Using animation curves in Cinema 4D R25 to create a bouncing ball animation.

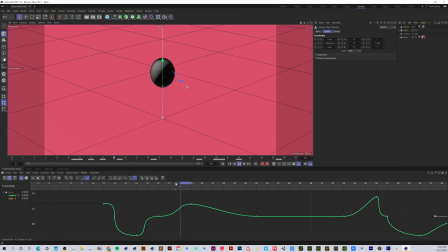So now we've got this where it's doing a stretch right there, and then catching back up, and then holding, and then stretching as it goes down. So having this hold is really important. Without this, it does look a little weird, I've noticed. And now we can just adjust this a little bit.
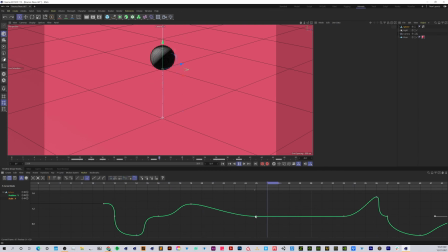And so I think that's too quick. And I think that needs to ease in right there. So we want to ease into that stretching.
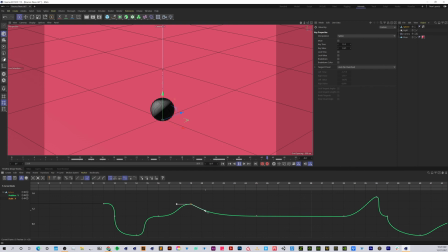And we can try to just make this stretching a little bit more abrupt right there. And it just gives it a little bit of a different look. It's almost like a jiggly kind of look. So you can do that, I think, either way.
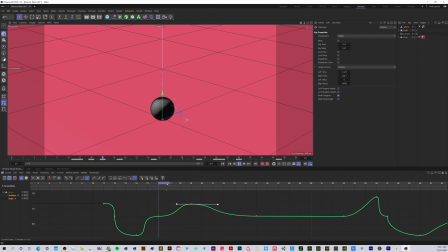I found it looks pretty good. We can also try it on this end and see what kind of look that gives it. So I kind of like just this kind of bell curve right there the best.
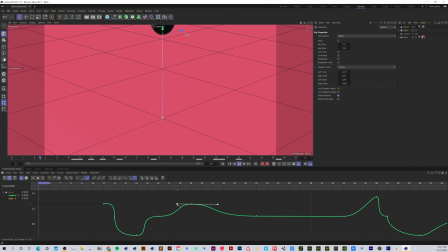A little bit less. And so right at this point, it's just fine tuning it. But this is, I think, the fun part of doing these kind of animations is just trying out different things and experimenting with getting different looks. And let's see what happens if we just bring this over just a little bit.
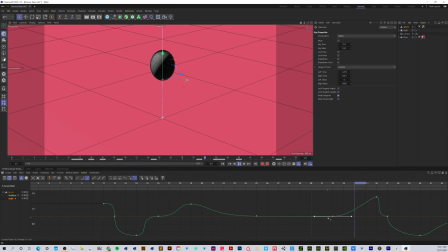I'm going to hold the shift key just to make sure that stays in this position so I don't move it up or down a little bit by accident. And so I'm just going to hold shift. Let's just see what this looks like here.
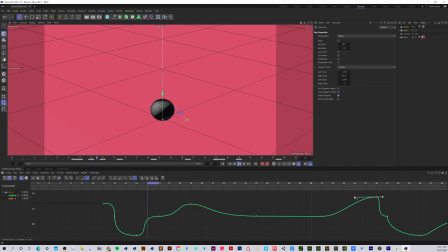Sometimes I can't tell if I like it better. Or it eases in just a little bit, just maybe a little bit less than that. There we go. I think that looks pretty dang good. I hope this is helpful to you.
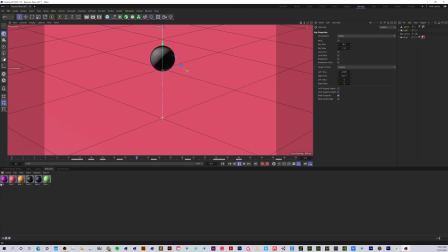One thing that you can do now is obviously grab a material and pause this, rewind it. Actually, let's go forward so we can see it. Just going to drag a material on there so we have some kind of color. And this should be all good to go to render.
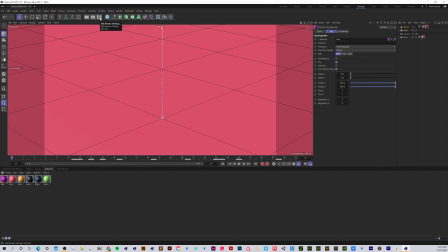So if you're using the class template, all you have to do is come up to these render settings here, go to the save, give this a name,
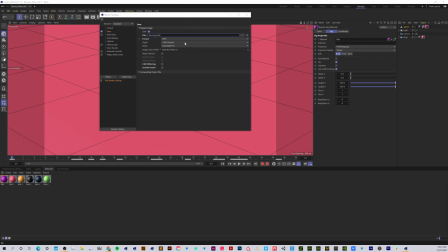and give it a location to where you want to save it. Everything else should be set up for you if you're using the standard render, and it should render out at MP4. If you're using a different kind of renderer, then you can render that however you would like to, but everything else should be good to go.
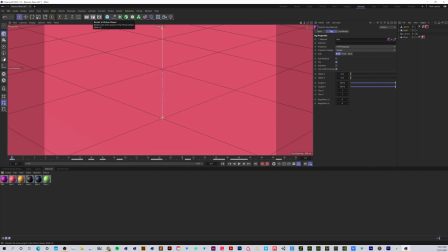So you can close that, click this play button, and it'll take a few minutes and it'll render out your animation. Then you can check out the MP4. And in the next class, what we are going to do is do a jump up and flip animation. So that's going to be a lot of fun. So I will see you in that class.